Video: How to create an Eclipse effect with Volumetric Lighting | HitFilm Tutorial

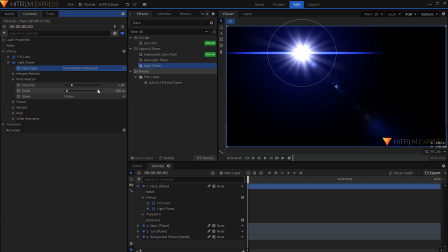[4:08]
In the Controls panel, switch the flare type to Anamorphic Enterprise. Right-click the layer and set the blend to Screen.
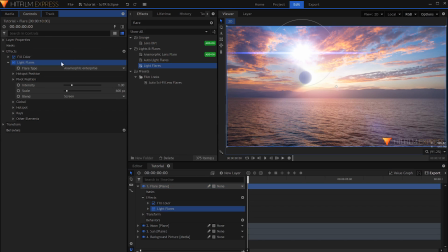[4:17]
Now position the flare to the correct spot. In the Global settings, spin the hue shift around until the color matches.
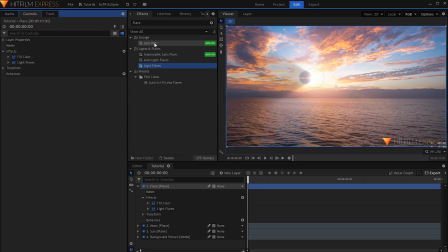[4:33]
I can use a radial blur effect to soften the flare and make it look less CG. Set it to something low, like 3 or 4. The flare that I chose has some artifacts I don't want for this scene, so I'll go into the Other Elements section and turn the brightness to 0.
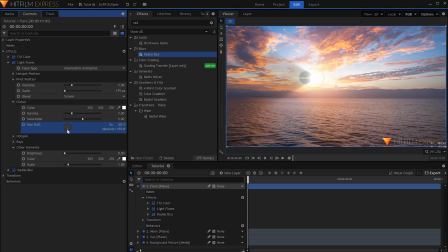[4:51]
If you'd like to spend more time on the light flare that comes from the sun, check out this previous tutorial on designing your own custom lens flares.
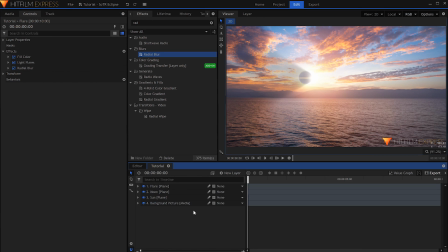[5:00]
Because the original picture that we used did not have the sun, there's no light trail on the water.
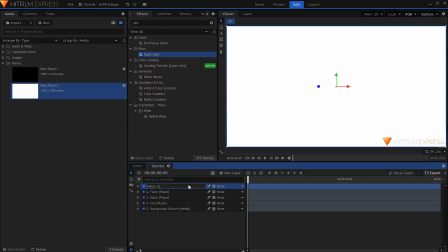[5:05]
There's a simple way to add that in. We're going to use our plane again. Drag it down from the media panel and drop the fill color effect onto it.
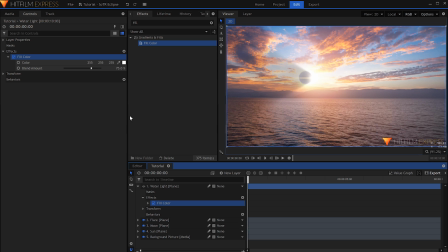[5:15]
We're going to temporarily hide this layer by clicking the eye. And I'll use the color picker to select an orange from my scene.
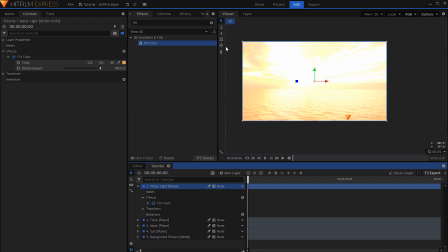[5:24]
Turn the layer back on and set the blend to add. Come up and select the Ellipse Mask tool and draw a shape where the sun should be hitting the water. In the controls, search for feather and increase that to soften the edge.
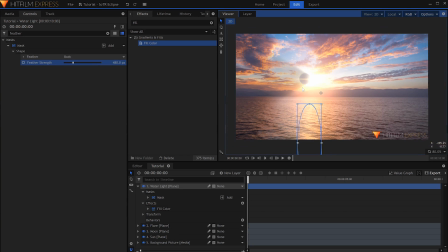[5:43]
The light is currently bleeding onto the mountains. In some cases, that may be what you want, but for now I'll restrict it to just the water.
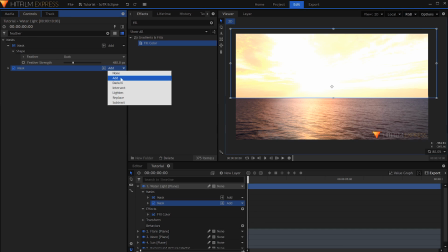[5:51]
Switch over to the rectangular mask tool and draw your shape along the water line. Set the blend for this mask to subtract and feather it as well.
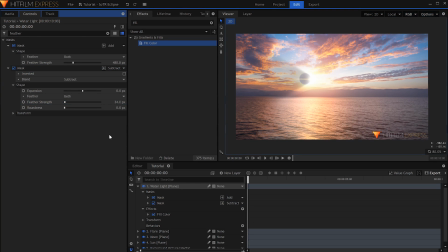[6:01]
To match the perspective of the shot better, come up to the freehand mask tool and select the first oval mask.
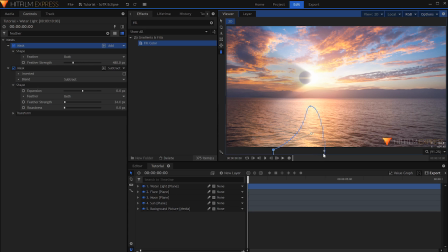[6:08]
Click each side point and adjust the handles to be more of a bell shape, one that gets wider as it gets closer to the camera. Next up, I'll show you how to add light rays coming from behind the sun. For this step, turn off the other layers so that they don't get in the way.
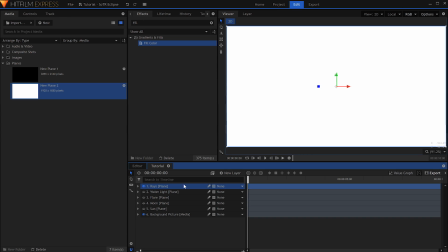[6:27]
I'll drag in my plane again and name it Rays. Copy the mask from the sun onto this layer.
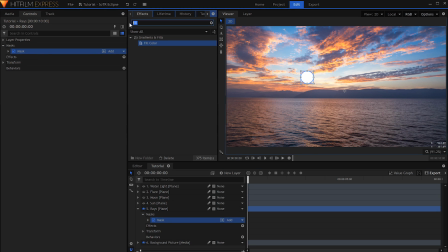[6:38]
Drop on the fractal noise effect. Activate keyframes for the seed property. Skip to the end of the timeline and change the number. This will make the light rays move throughout the shot.
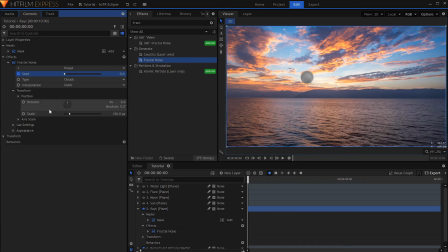[6:56]
Come down to the transform properties and set that low, like 15. Open the subsettings and increase the influence to make the noise more grainy.
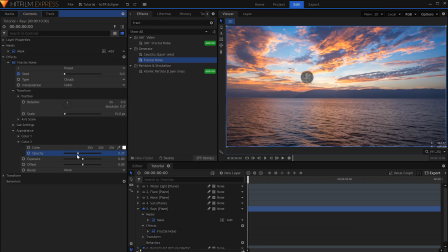[7:10]
In the Color 2 settings, I'll lower the opacity. This affects the brightness of the light rays themselves. Increase the exposure until it becomes lighter with black specks. Now add the Auto Volumetrics effect. Drag the center point to match the position of the sun.
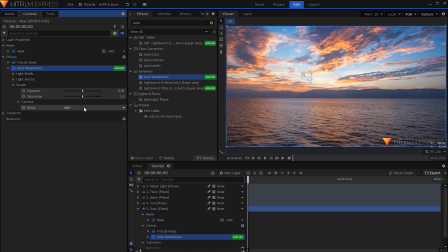[7:32]
Come down and set the blend to none. This will leave just the rays visible.
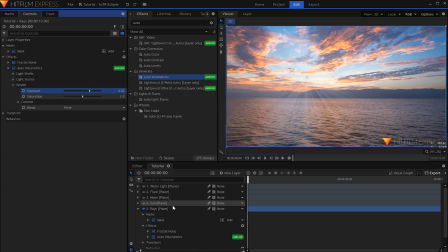[7:37]
Right-click the layer itself and set the blend to add or screen. Now increase the exposure to your liking. You can colorize the rays to match your scene in the bottom dropdown.
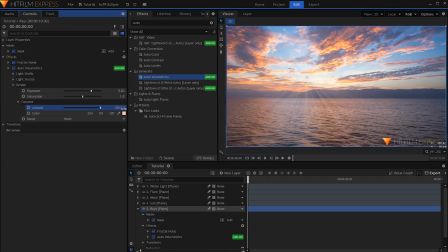[7:52]
Select a color from your footage and increase the amount. The final color grade can do a lot for your effect, and depends on your vision for the scene.
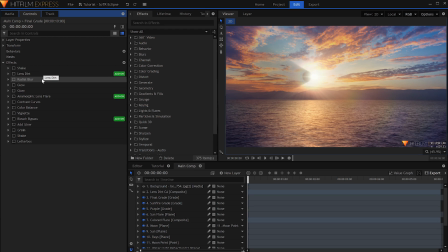[8:01]
Here's a look at some of the effects I used. First, to make it look less like a picture, I added a small radial blur to soften the edges of the frame. Then, similar to when we were creating the sun, I stacked a few glow effects to even out the light.